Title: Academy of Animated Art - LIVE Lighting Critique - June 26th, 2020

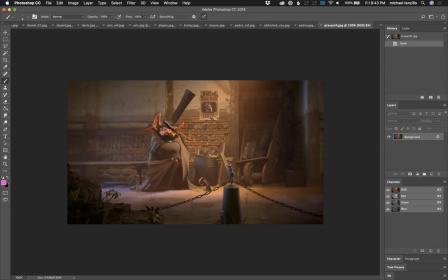(41:40)
I'm wondering, so it's totally up to you how important the mouse is to the telling of the story. Because if we want to read it, we have to find a way to really get that to work. And the reason why I'm not seeing him is because he's getting lost in these shapes of the trash right in here.
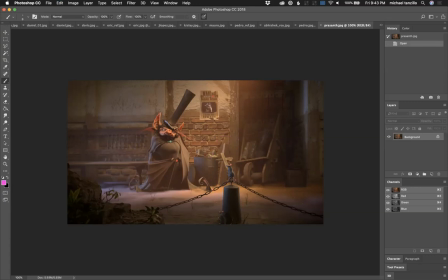(41:58)
And what I would do what you would want to do is clear some of the clutter behind him and then think of a way to get him to contrast his values from the surrounding. So he's not in this warm light, so maybe it's cool over warm.
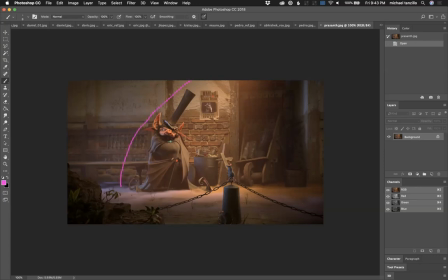(42:16)
Maybe it's tightening up this light, so it's just kind of like a pool of light coming down this way. And so that everything back behind it is dark. And his like little rim lights and warm, cool shaping across his left to right pops out. Maybe it's that, and then you wouldn't even have to move the geometry.
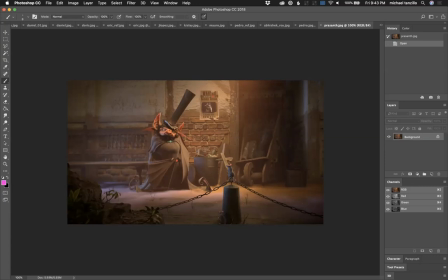(42:35)
Because I think, let's talk about the main elements of the story, right? There's the character and the wanted poster. So having a light kind of shine down and pocket in here would help sell that. And then maybe it's part of like having the mouse in there as well. So I think that might solve that.
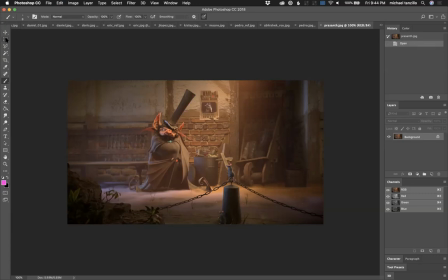(42:54)
I want to get more shaping on the hat here. I feel like his skin tone might be a little too saturated for the scene.
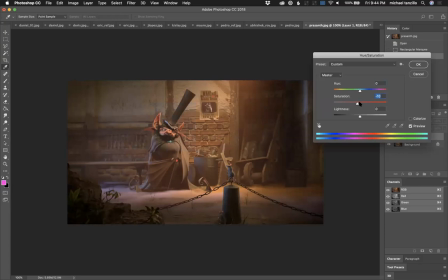(43:02)
Just want to pull that back just a touch. Maybe like somewhere in there. And then like find ways to, because like you're setting up a really interesting story here.
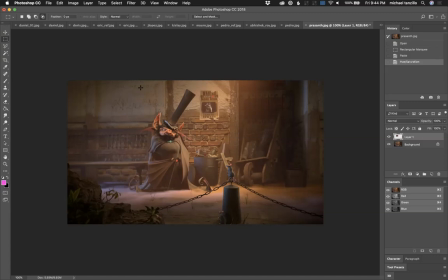(43:18)
And just finding ways to highlight the main elements so that the audience isn't losing their eye around the scene. That would be my next main step for you on this one. And then, as always, just finding ways to get specularity into the costume.
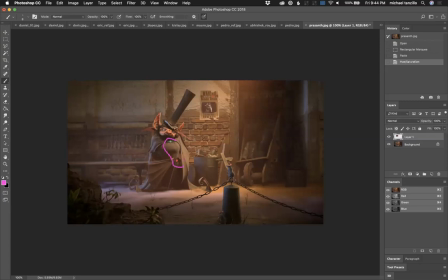(43:33)
And I love that you're trying to get these emeralds on his costume to kind of glow. Just pull back on the saturation a little bit on those guys too. So really good there. Pedro.
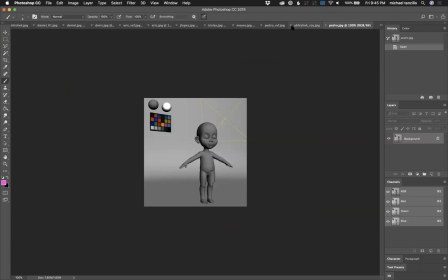(43:45)
Oh, Pedro. Wait. Oh, did we lose it? Ah, yes.
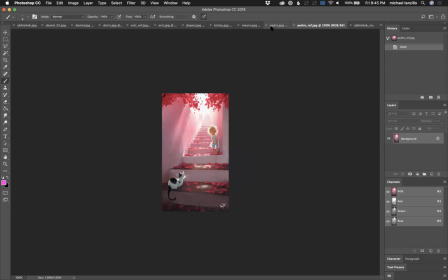(43:50)
Okay. Pull this next to your reference. So I obviously not quite matching the reference yet, but the reason why I pulled this up was two reasons.
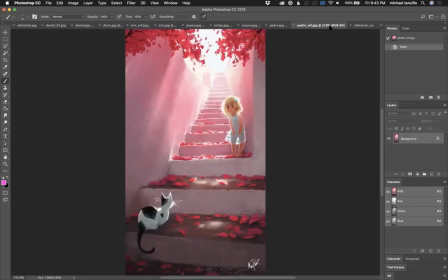(44:01)
One, I think it's a beautiful reference. I love it. It's gorgeous. Number two is I want to explain why I think it's so nice. There's a couple things going on that are really great. There is this just overall, like the structure of it and the leading lines are really nice on the composition.
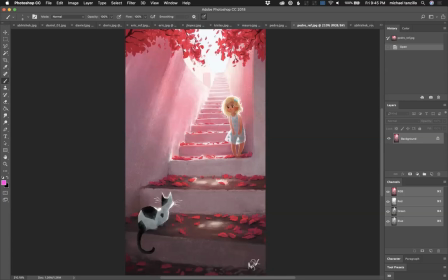(44:20)
I love the shaping and the subtle from extreme white blown out sky to, because we're exposed down here for here. And like, it's almost like every step coming down these stairs is a different value, and it's allowing for this really nice subtle transition,
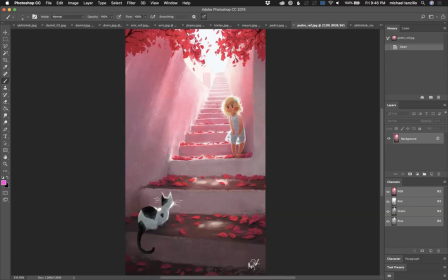(44:38)
not only of value, but of saturation of colors we get down into this space. And by the time we get down here, like there's even cool light hitting the cat. I love how we're using bounce light to create softness on the character because she's surrounded by white walls and pinks,
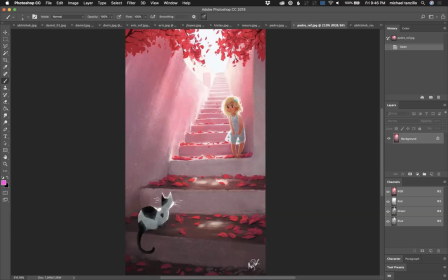(44:54)
and we're just allowing that to fuse up in there. I love the dapple of light in here. I think that's really cool. And yeah, just like a lot of, oh, and then like the softness coming along this wall, and just the overall color palette is really gorgeous stuff. So I think that's really, really nice.
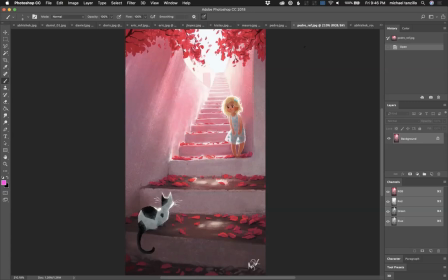(45:15)
Oh, no problem, Prasanth. Sorry, I just saw that you said that you had some references in the original. Sorry, no problem at all.
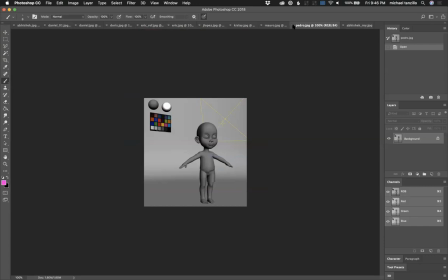(45:21)
Sometimes it's actually when in reviewing, because like I feel like you were getting a little bit further away from the reference anyway.
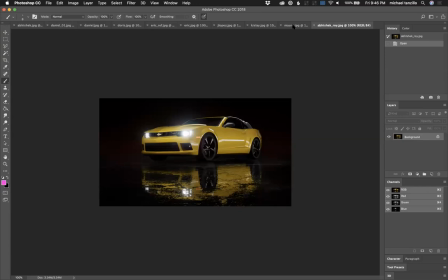(45:29)
So no problem at all. Let's see. Okay, so Abishek was, I think this was an Unreal one too. Cool stuff. More ways of plussing this. One would be to add like light beams from the headlights over here.